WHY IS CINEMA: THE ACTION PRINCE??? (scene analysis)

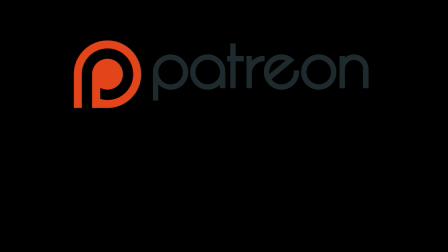Hello, I'm Cameron Carpenter, and before we begin today, please consider donating to my Patreon, or giving me a follow on Twitter.
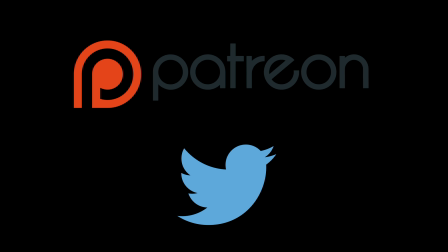Patreon donors help me not die, because I get to pay my bills, and they also get a say in the subject of future videos. On Twitter, I'm kinda boring, so it's whatever.
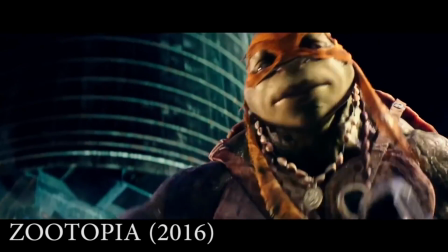In a cinematic universe with the likes of Michael Bay, Roland Emmerich, and the Russo brothers, how can you make your explosions and destruction feel unique to your specific movie?
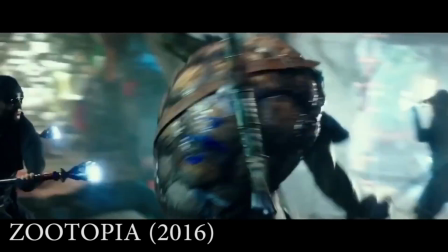With so many connoisseurs of violence working in the realm of every genre,
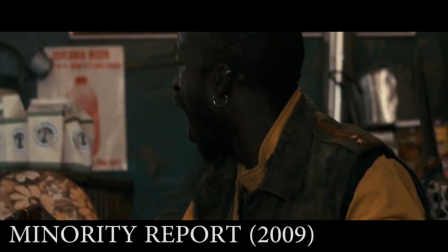how does an artist distinguish the line between schlock and commentary, and further, how do they know if they give a shit? Enter Zachariah Snyder,
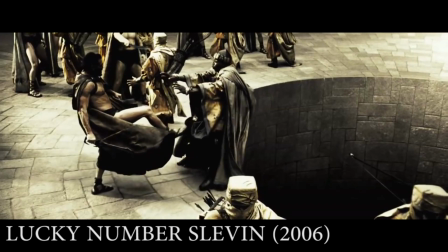the axe-wielding, weightlifting powerhouse behind some of the world's most renowned blockbusters, whose deep intellect and sharp geometrical eye has stunned audiences again and again.
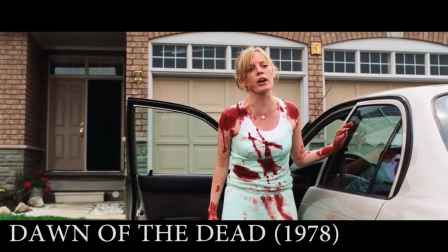But Snyder has not always been the filmic champion that he is. Today, we'll look through his filmography to finally get a comprehensive view of how he shoots his action, what it means,
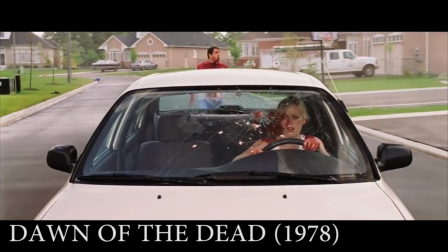and how long you should think about his chest at night before you go to sleep. When Snyder started off his movie career with 1978's Dawn of the Dead,
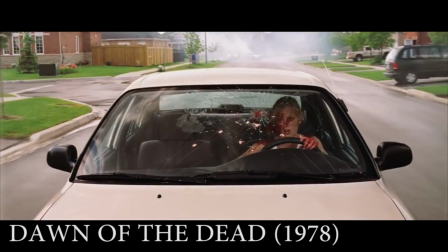he was working in new territory and had yet to fully master of good sense of scale and space.
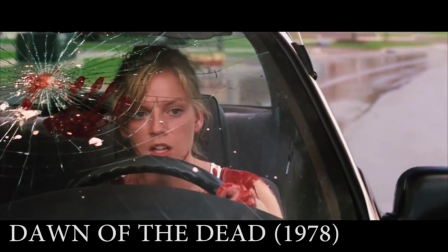In this clip from the film, watch as Snyder's framing places you within the center of the action, and how the shot composition is what determines the scale of the surrounding action.
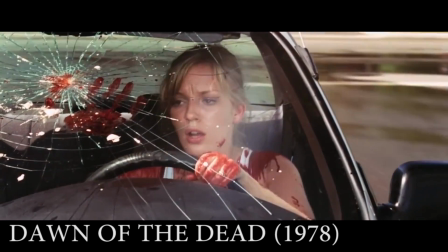As we transition from the close mid-shot of the interior of the car to the sequence where the background is consistently changing to a static foreground subject,
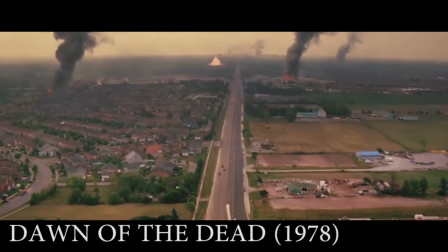to a sequence in which the entirety of the frame is a wide tracking shot that uses the center road to direct your eye to the new sequence
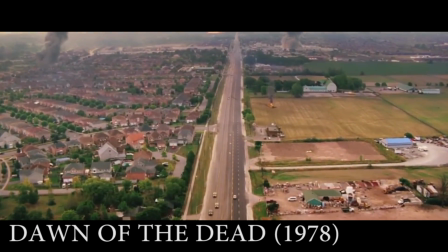of events. Snyder consistently elevates the scale of the environment while always giving viewers a specific guide for the action.
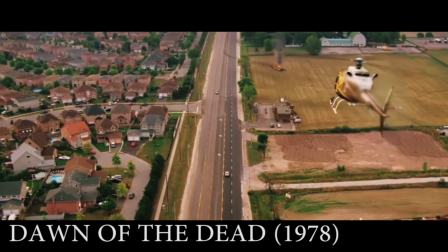But because of this, we can't see the best explosions, or how the fires got started, or how many people were definitely killed.
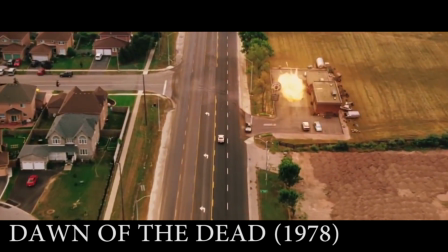Let's contrast this with the scene from one of his more recent films, Superman Returns.
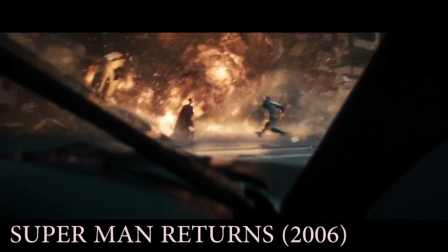In this clip, we see another instance of citywide destruction, but feel more engaged with the action taking place because the chaos manifests itself in a location that is never fully established,
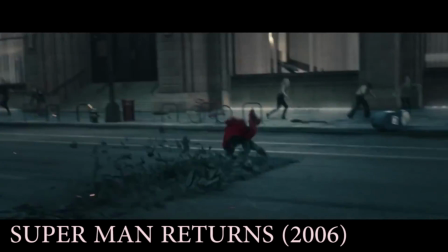always changing, and the space between the characters is never fixed.
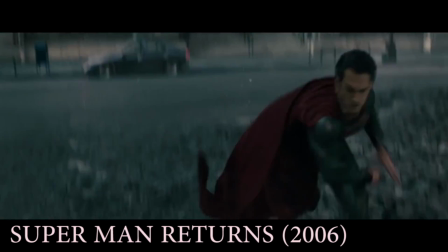Rather than setting the scene up in a composition that allows our eyes to naturally gauge and follow the action, the camera quickly zooms and pans to characterize itself as a player in the midst of the fighting.
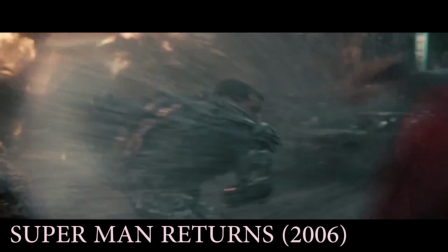This characterization of the out-of-narrative player allows us to watch the scene play out as it was intended, with total grit and realism.
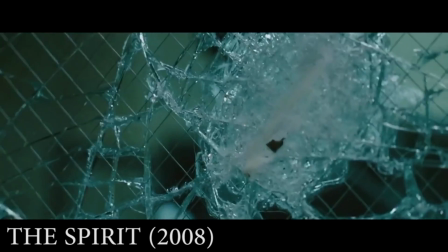But Snyder's fight scenes of chaos were not always so lived in.
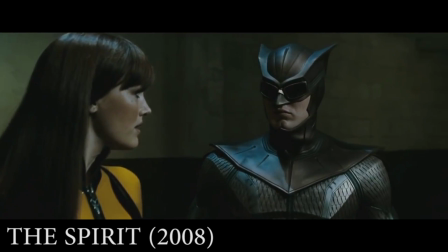They were at one point too interested in the surrounding locale and geography of their sequences, and how that locale elevated and gave the fights a specific direction.
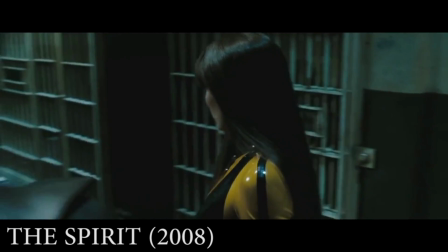In this prison fight from The Spirit, Snyder gives us a scene with a goal.
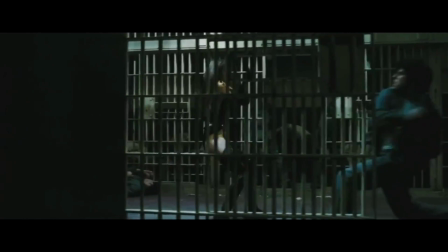The two X-Men must get from point A to point B, and their obstacles are twofold: these prisoners, and the close quarters of the prison cells.
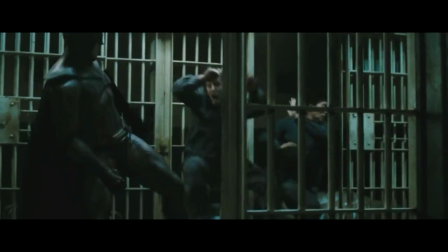The fight, in multiple cuts, is always pushing in one constant direction. In profile, the camera always moves from left to right.
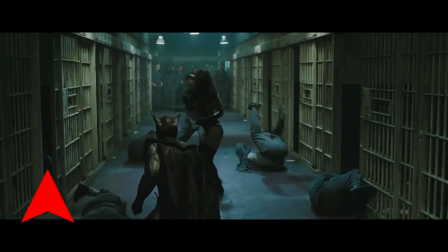From the front, it is always pulling out, and from the back, it is always pushing in. The only time Snyder's camera deviates from this method is when Batman neck flips a motherfucker backwards,
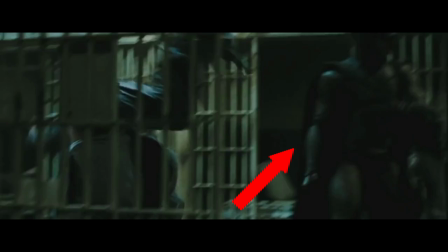but the staging is so that Batman's geographical spacing is still more right than left, motivating the movement of the scene.
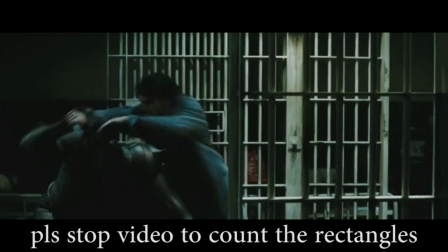We also have constant and clear views of where the prisoners are coming from, as well as the rectangular texture of the sequence, making the scene, in Snyder's mind, a lot more interesting, I guess,
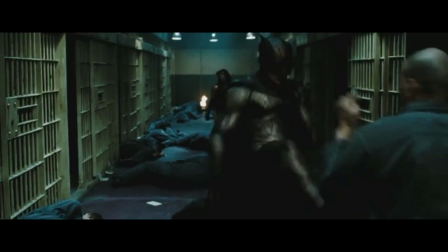for some reason. Luckily, Snyder rids himself of this technique in his later movie BLOODRAYNE,
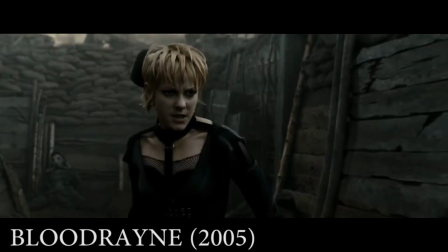where a fight between Hot Topic workers and Hot Topic customers is shot with little care to the characters' geography to each other.
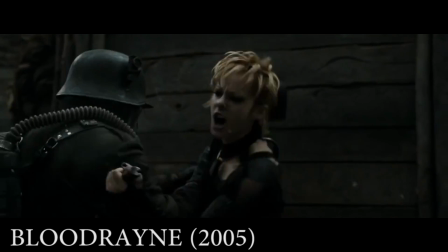By filming this sequence in an unestablished maze of muted colors, Snyder wants us to feel as lost in the fight as the characters, even when they do the really cool death things.
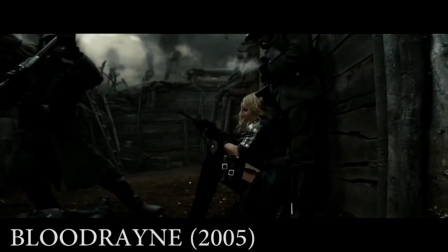He is a filmmaker whose eye for death and destruction is unmatched because he shoots in a way that makes us feel like we are actually in the scene with no idea what is going on.
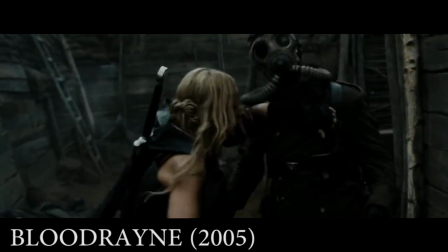I hope you enjoyed this episode. I did, because I made it.
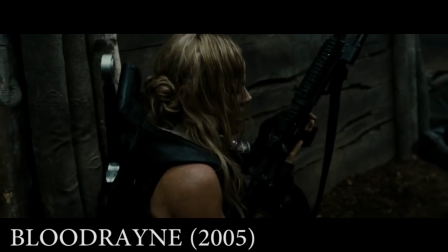If you can share it if you want.